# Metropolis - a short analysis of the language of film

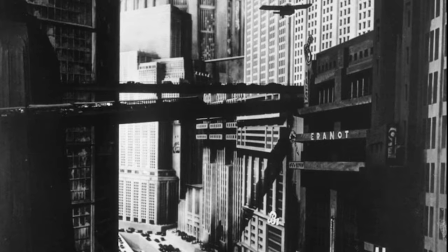All right, here's my analysis of Metropolis from the year 1927, a German production by Fritz Lang. And I watched a version that is like 150 minutes long. It's a very long film and I encourage you to check it out and I encourage you to study it a bit more because
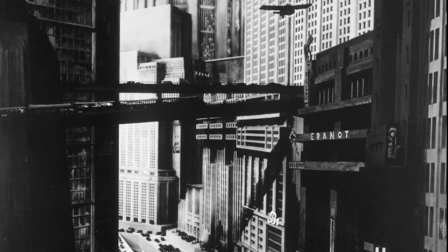I'm quite overwhelmed by this movie and I'm surprised I never watched it before because it's now instantly one of my favorite movies. um they just restorated it like you could say it's a director's cut now in the 150 minutes version because they found refound some some shots like about i don't know 40 50
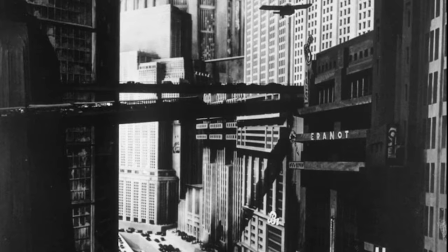minutes that have been lost only in argentina only in 2008 so um let's let's just start here and um i'll begin with a shot uh from from the movie which shows that there's a lot of model work or I don't know,
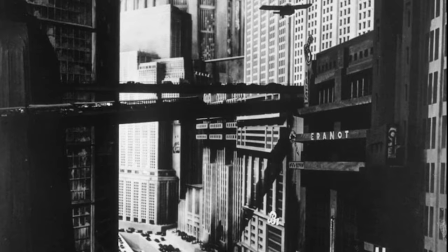Modellbau in German, I don't know, they work with that and there's high contrast in black and white.
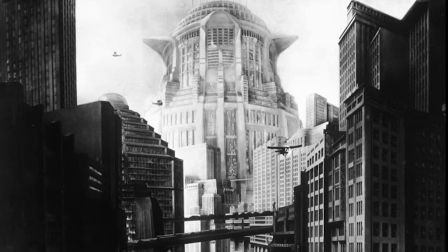Of course, it's a silent movie, black and white, but it also creates style. And there's white shots and there's close-ups and they're contrasting lots of things, you're old and new. Like here, there's like a big tower, it looks kind of dangerous like a watchtower, but also like a church.
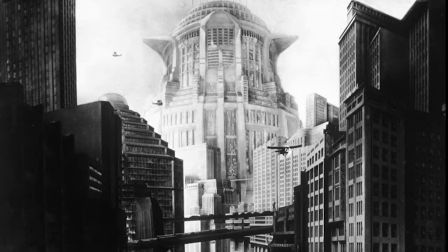And you can see the high contrast, white and black.
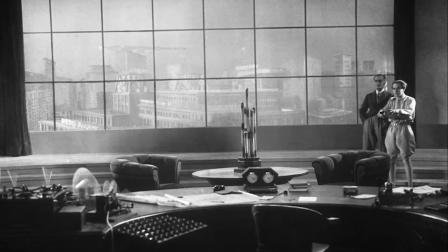Here we are in the office of the father with his son it's like over watching his kingdom and it's a control room basically um we're introduced we can see there's a lot of symbology if we can look beyond underneath the surface and um there's an upper world and a lower world and in
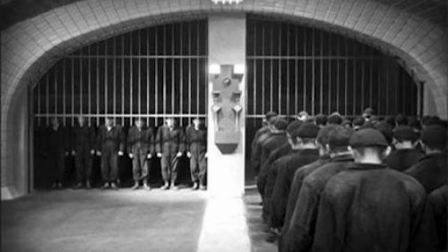the lower world there's human beings it's like there's a heaven and there's earth so in the lower world human beings have to work and it's all like clockwork and it's very dramatic and seems like very dystopian very futuristic though it's also working with old miss here we can see fielder the son of
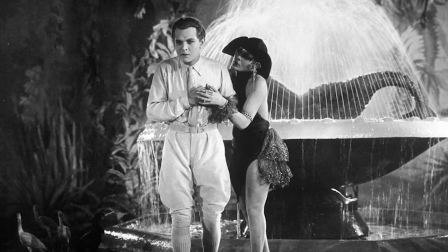the boss basically and he's grabbing his heart because now he kind of like found his passion to help the people on earth like so it's got to go
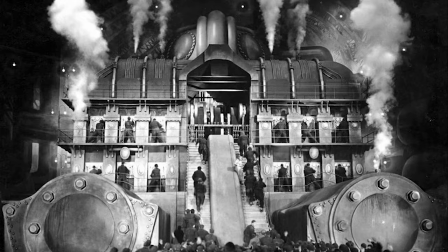down and there's the heart machine it's like uh everything has been invented by the father you know and uh the machines are the invention i think of god and and this is like the heart machine it's a symbology from you and art and the humans have to work to keep it moving and could be working
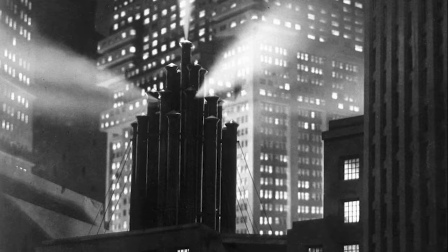so they're basically humans or sinners and then there's like even close-ups of machinery and this is like a church organ it
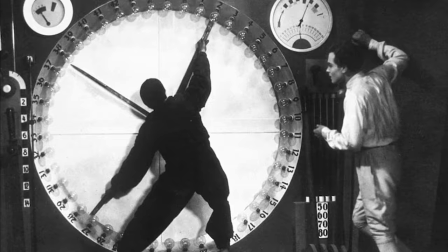looks like a church organ but also adds drama and there's a lot of shades of gray here we can see someone working at a machine which looks like a clocks with like clockwork all the time even the clocks seem to move faster in this movie and feeder the sun tries to help tries
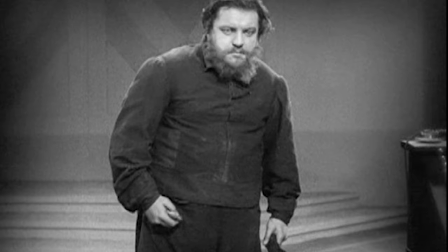to do the work of the people this guy growth is symbolic for all human beings, I think. He's like a good, tries to be a good human being to keep everything working. His name is Groot.
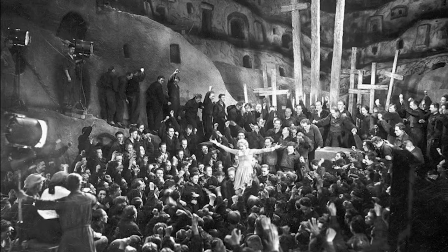And we can see there's also church, people that go to church. We can see the symbolic cross here. And there's a woman. And she's like leading the procession, so to speak.
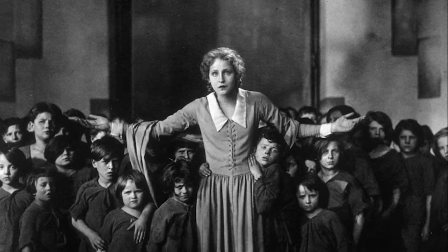And I think that's very, and she's protecting the children, basically, which is highly symbolic. There's a lot of holy mother symbology, even Judaism, there's a Shekinah and all this stuff. And mostly we can see third-person perspective in these shots, but there's also some direct shots into the camera, which surprised me.
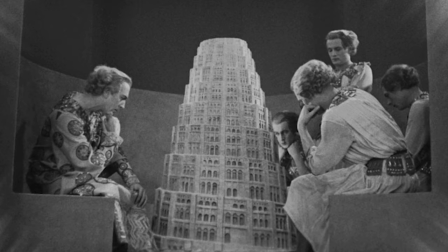And the symbolism is especially there with the Tower of Babel here, so we can see again contrasting old myths and futurism. And the style is also reminiscent, I think, of Art Deacon and stuff.
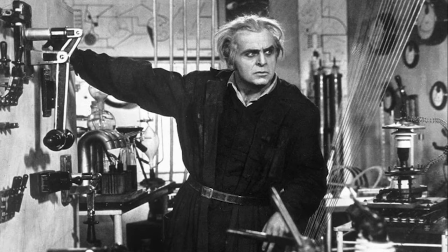This guy, I think, is representative of all scientists, and it shows the caricature of science, which tries to be more righteous than everything else. This guy even looks a bit like Einstein, I think.